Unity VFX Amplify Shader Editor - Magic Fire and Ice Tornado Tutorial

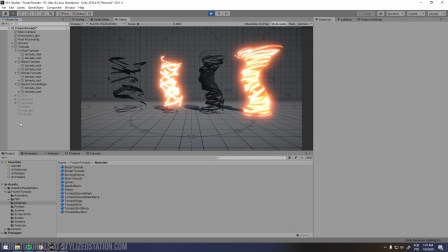(5:36)
So I created the scene, and some post-processing is important to have bloom on your scene so you can make your brighter colors glow. Okay, so I imported our shape,
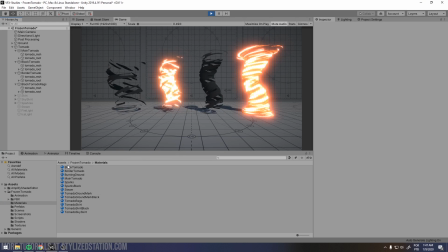(5:55)
our model here, and created some materials and apply it to our meshes. I'll explain about the shader, but first let me explain about these four layers. So the first one is the base with a lot of brighter colors and the movement.
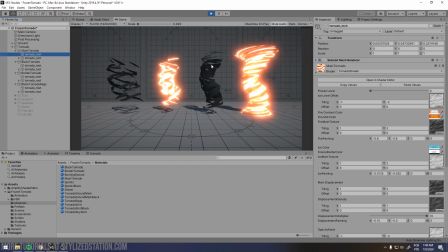(6:14)
So then I added this black layer. I like to add a lot of black in my VFX because creates some nice contrast. So in the middle of the tornado, I added this the other layer of bright colors, and then
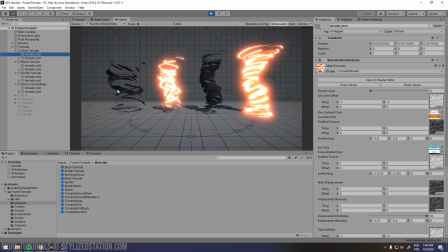(6:34)
a large layer of rags spinning around our tornado. Okay, so each one has its own material, and so let's go to the shader.
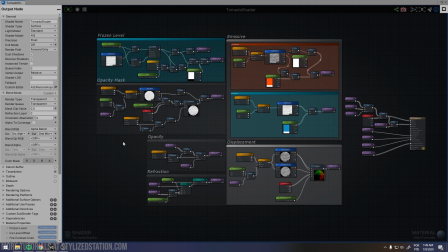(6:45)
So I did the shader with this tool that is called Amplify Shader Editor, but you can do exactly the same effect, exactly the same shader with Shader Graph, Shader Forge. It's important just to understand the logic behind it so you can even code your shader.
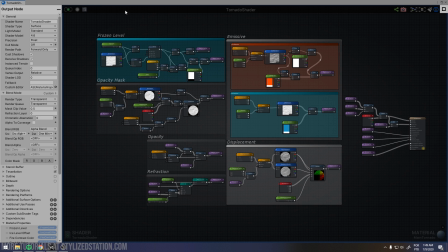(7:06)
But okay, let me explain everything I did here. One thing that I like to say is that this effect was just for showcase. I won't put in a game, so there's some things that is not
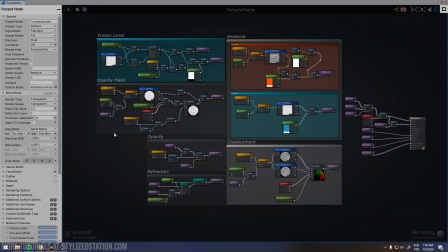(7:27)
optimized for a game, but it work for a showcase.
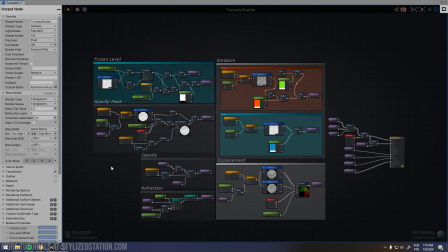(7:32)
Okay, so let's go. So I'll start explaining the emissive part.
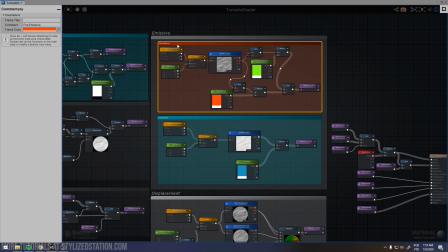(7:39)
First of all, I needed an emissive for the fire state and one for the ice state.
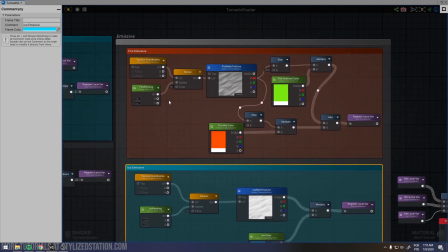(7:45)
Let's start with the fire state.
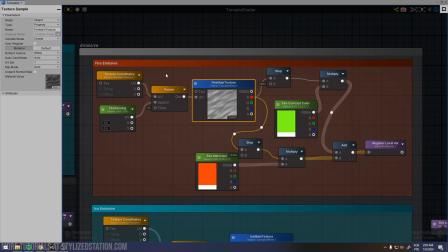(7:51)
First of all, I created this texture node and added this panel node. So I don't want it to be static. I want our texture scrolling around our V's, spinning around our mesh. So I did this first.
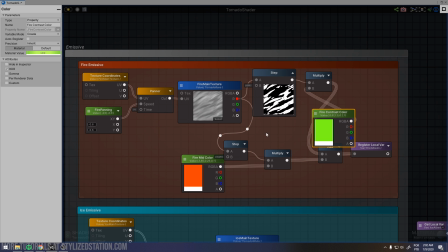(8:09)
And then I did this little tricky using step node, setting some values here and here. I create this interval of values
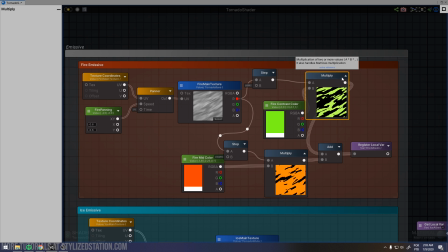(8:21)
and multiply it by some colors and add it one to another.
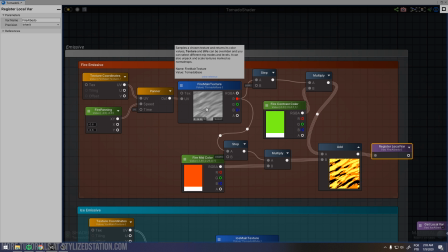(8:27)
So from a smoothy texture, I create this more hard edited texture. When working with stylized art, I prefer using more hard edges for colors, shadows and lighting, so I did this tricky.
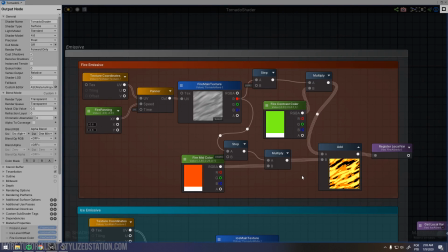(8:44)
Okay, for the frozen part, it's more basic.
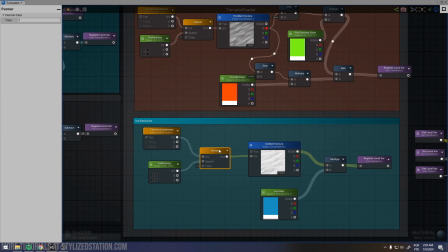(8:51)
It's just our texture with a banner multiplied by a color.
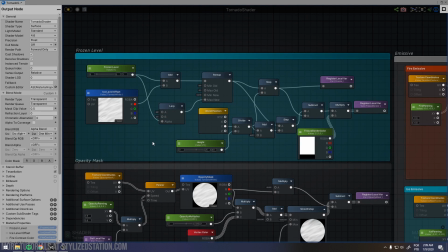(8:55)
Okay, so this frozen level part is pretty important because here's where I control what is frozen and what is not. So I created this float value that goes from 0 to 1. 0 to 1 is a base interval, so it's easier to control.
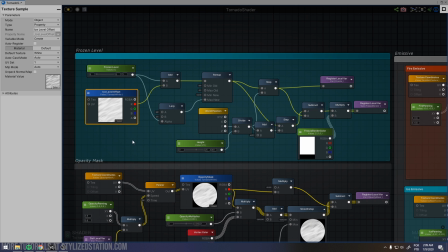(9:14)
I added this ice level offset because I don't want our ice growing so straight. I want some offset, some noisy where the ice is growing. And then I use this step with this word position divided by the height.